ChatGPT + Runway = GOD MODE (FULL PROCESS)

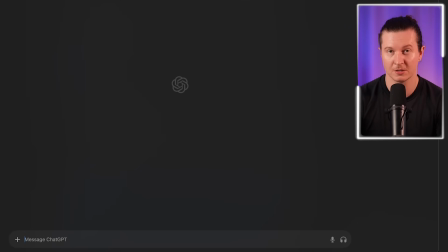Now you may want to start a new chat if you're working on an entirely new project. You can paste this in.
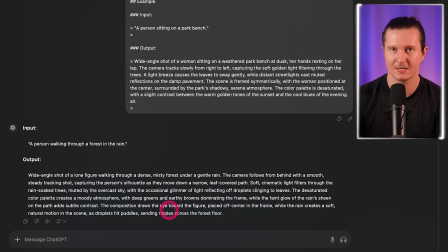Now you can give it a few different ideas and say, give me prompts for each of these different shots.
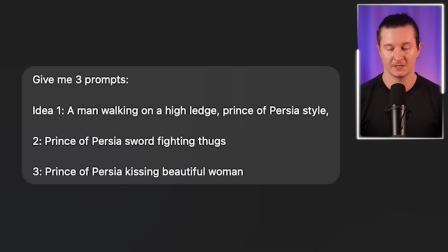So I've asked for three ideas. Idea one, a man walking on a high ledge, Prince of Persia style. Number two, Prince of Persia sword fighting thugs. Number three, Prince of Persia kissing beautiful women. Now we have three whole prompts. So now we have our three videos that have come out from our method of creating unified text to video prompts.
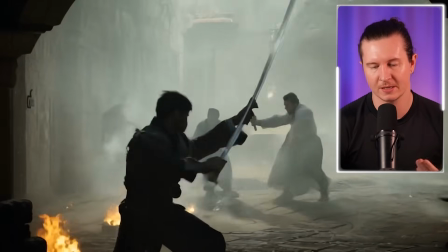And as you can see, we start to get a consistent aesthetic, which allows these clips to be put together to create more of a cohesive piece of film. But let's take this one step further and use the most advanced technique that I have developed.
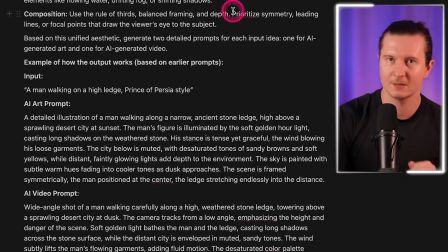And that is using this prompt, which allows us to create both an AI art prompt and an AI video prompt from one single concept.
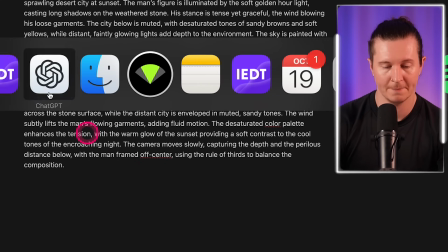So you can take this whole prompt from the prompt guide, paste it into ChatGPT, and then simply give it an input.
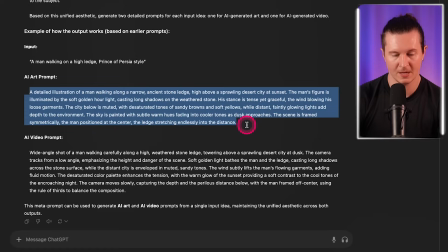Then we can take the first prompt and go into your favorite AI art generator.
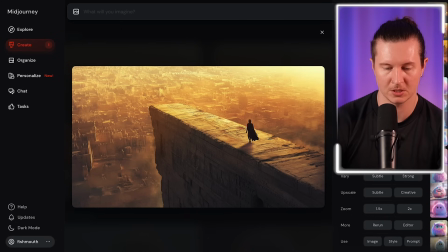This is specifically crafted for Midjourney, and you can see we're getting this lovely shot.
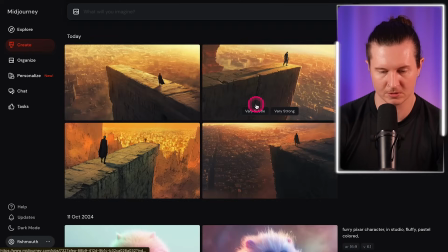Oh my God. Which one do I want to take? I think I'll take this one.
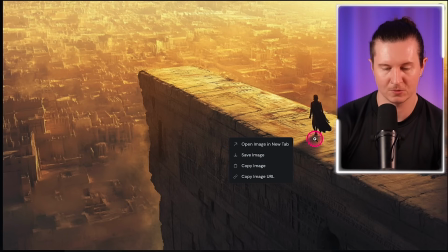I like this one because it shows there is some room for taking our character from the start of the scene to the end of the shot.
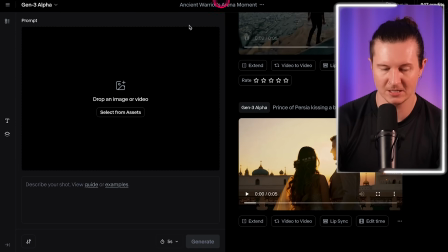So we're going to save that image, come straight back into Runway, and we're going to go and upload it.
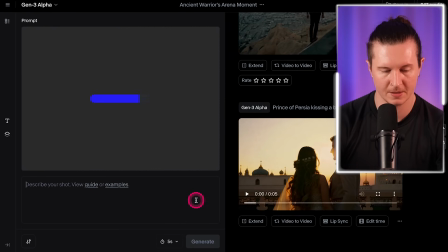Now the final part is to take the video prompt, paste it in, and go ahead and press generate. Now this is the perfect process for one, maintaining consistency across the visual elements of your shots, and also adding in the most stylistic and cinematic visual motion elements that we possibly can using this prompt building method.
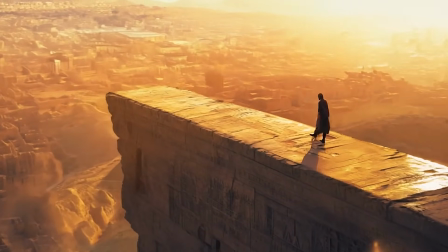The outputs that you get are much more controlled and directed, as well as being
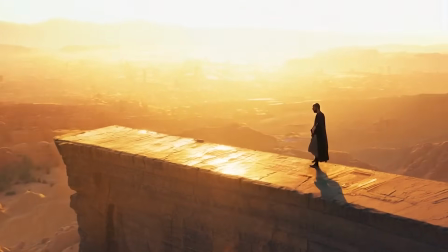closer to what it is that we are looking for. This gives us a whole host of
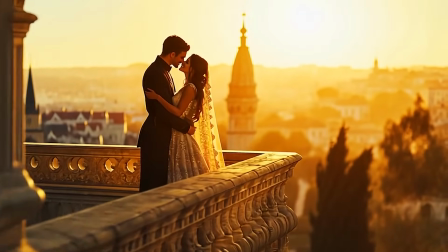possibilities moving forward into the future of AI video making.
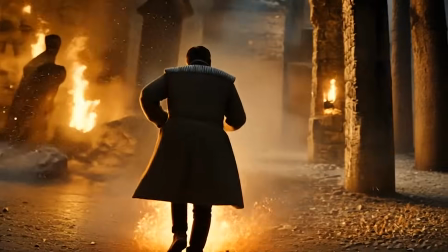And some of the regions and opportunities this opens up are in marketing, advertising, and filmmaking. Now, let me show you a couple of examples of some of the most advanced uses of this so far.
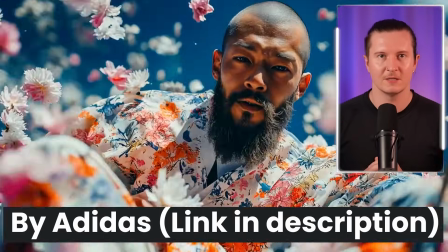Here we have an advertisement of this beautiful product that was entirely generated with AI.
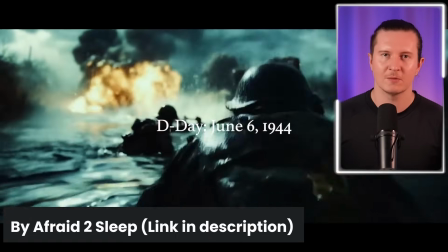Now, here we have a cinematic short film that was created that really starts to bridge the gap between
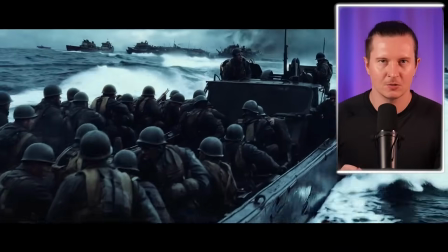a piece of AI video generated content, and that of real cinema.
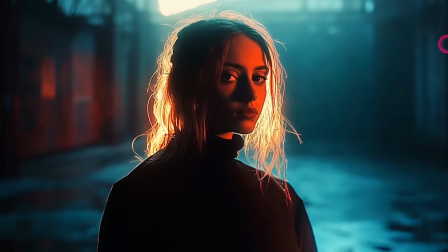Now I'm going to take you through some of my favorite editions that I've created using this method.
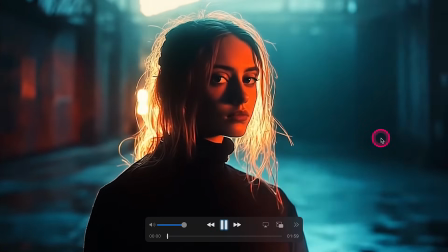Now this first one plays on the use of beautiful contrasting colors,
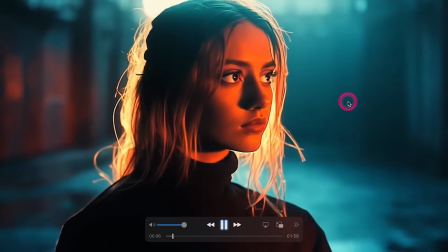with the reds highlighting her face and the blues in the background giving us a wonderful cinematic color palette.
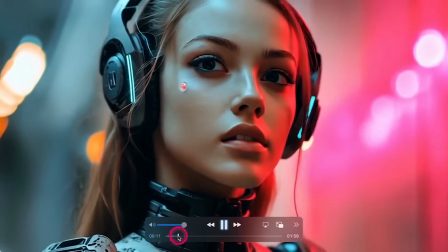She also flickers her eyes so beautifully here. Just look at the way she casts them at the camera.
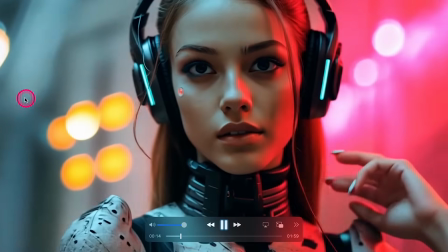Now in this edition, we have a lovely depth of field where we have these blurred lights in the background, and it gives us a wonderful sense of depth.
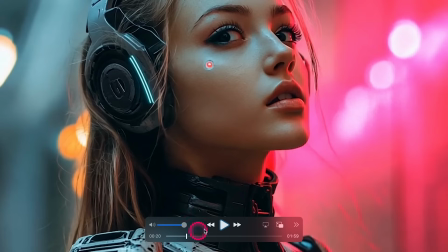So I've got these to play forward and then to play backwards so we can have a look at them a couple of times.
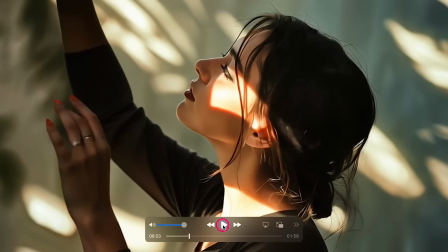Now this is one of my absolute favorites, where we're playing with the lights cast with some foliage,
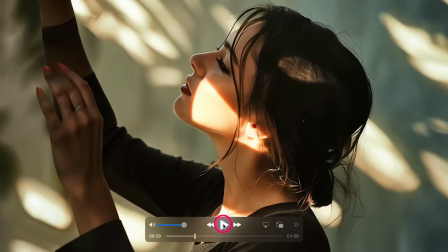and this brings these wonderful contrasting shadows across her face, and the way they move swiftly across her forehead and
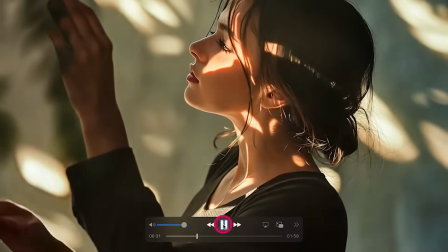cheeks and then show the undulations of her bone structure is quite mesmerizing.
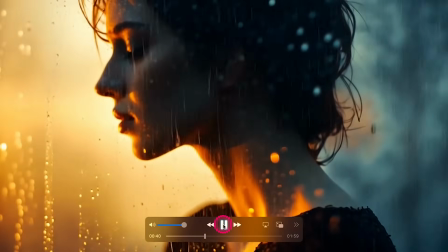Here I was playing with the use of rain to give this melancholic and moody feel.
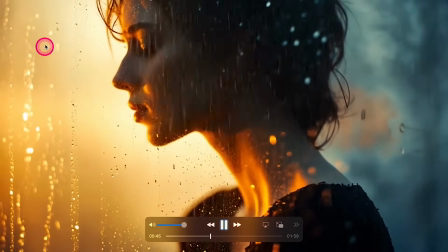And again, we're using a strong contrasting color palette, dividing the scene in two,
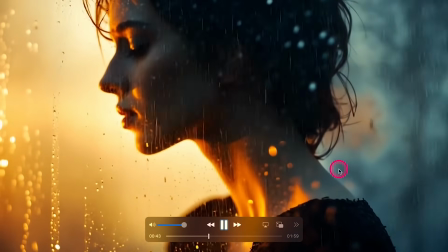where we have these lovely warm yellows conflicting against the cold blues.
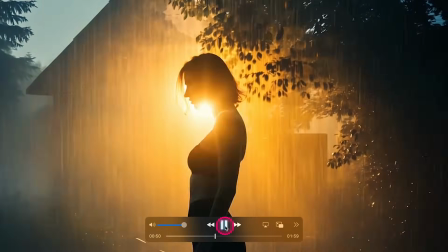Now, in this one, we're keeping a similar color palette, yet what we play with here is the light coming from behind the protagonist.
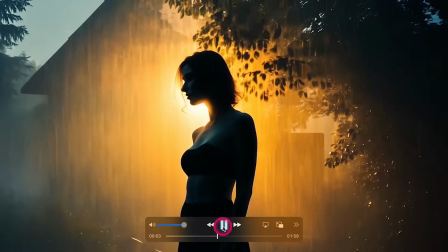And you can see that as it becomes into full view, as she arcs the nape of her neck,
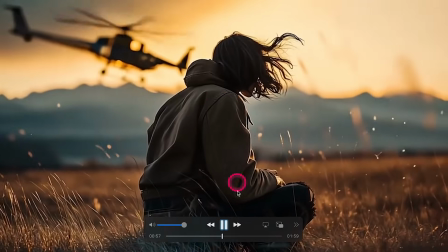we get this wonderful radial blur coming out.